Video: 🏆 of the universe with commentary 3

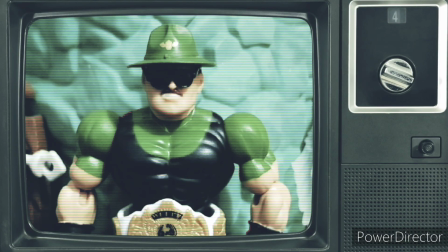[4:07]
I was trying to get a little bit more to the Federation, so this is some trash talk behind the scenes. Zazel from, we changed his channel from Sergeant Slaughter Slaughterhouse to the Treehouse, I think. But yeah, great guy, great channel. Go check it out. What a great figure.
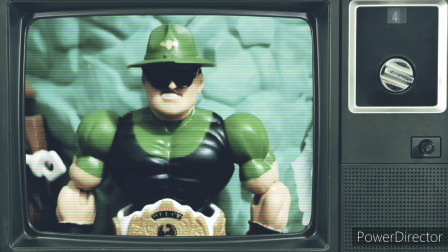[4:26]
I love this version of Sergeant Slaughter. I wish there was a He-Man Slaughter years ago. And then, yeah, I just started showing a few other shots of, you know, because we saw Evelyn got shot.
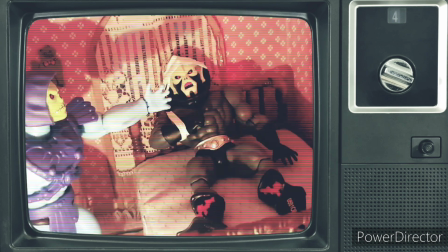[4:40]
We saw that Hordak got beat up, so I show him in bed with a sling on his arm.
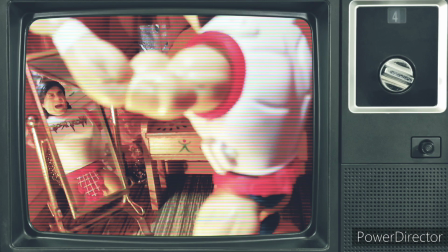[4:46]
And then try to foreshadow maybe another fighter to come. Should be Rowdy Piper, and this was just a little clip I did.
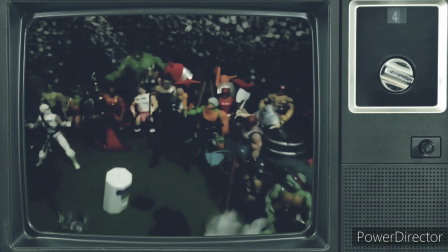[4:54]
For this one specifically, I did a little behind the scenes. It showed my set.
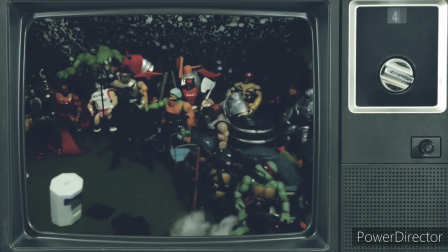[4:59]
I had some tooth floss there. I didn't use that too much. I prefer like a chopstick or something else, or I have a new rigging system.
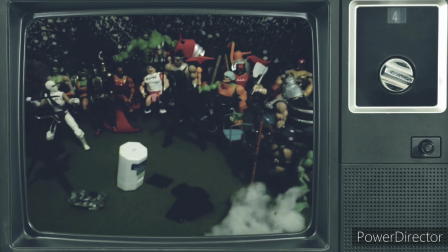[5:07]
It's just like a light stand that I took the light off of. But I was in a lot better shape when I shot this one.
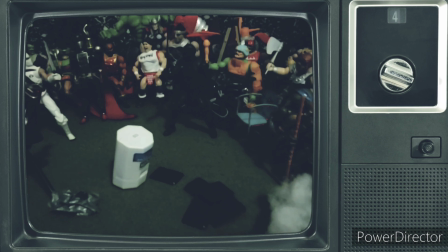[5:14]
It was only like a foot off the floor. I think now, like I did my last one, Cobra Arena, right on the floor, it killed my neck.
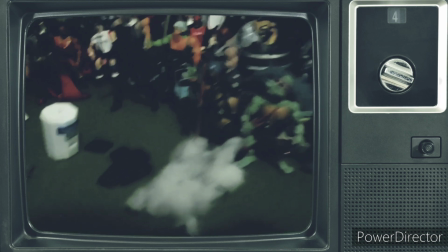[5:22]
So I got to get a proper table with the right size, something a little bit panoramic, like concave,
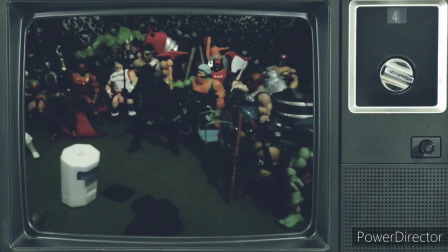[5:30]
so I can sort of get in there and get some more angles rather than just straight on.
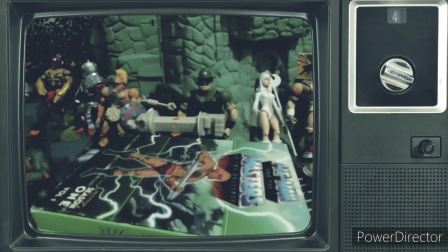[5:37]
DVDs, I always use that for the camera stand to get the right height. And the right angle sometimes too.
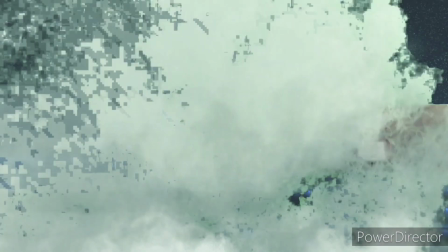[5:44]
It's not just about the height. This was a little thing I did just to show the belt.
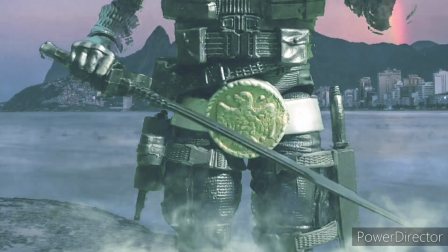[5:51]
I wanted to change it because I used one of the LJN belts. It was too loose, so I switched to some Galaxy Warrior belt.
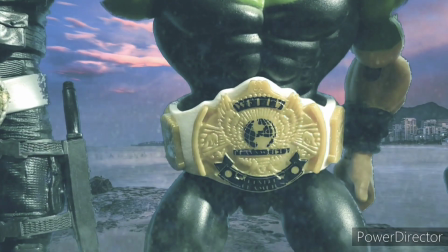[6:01]
Those are the 3 belts from Champions of the Universe. I think it was the Galactic one, the Champions of the Universe, and I forget what the other one was. I gotta refresh myself. Alright, thanks for stopping by.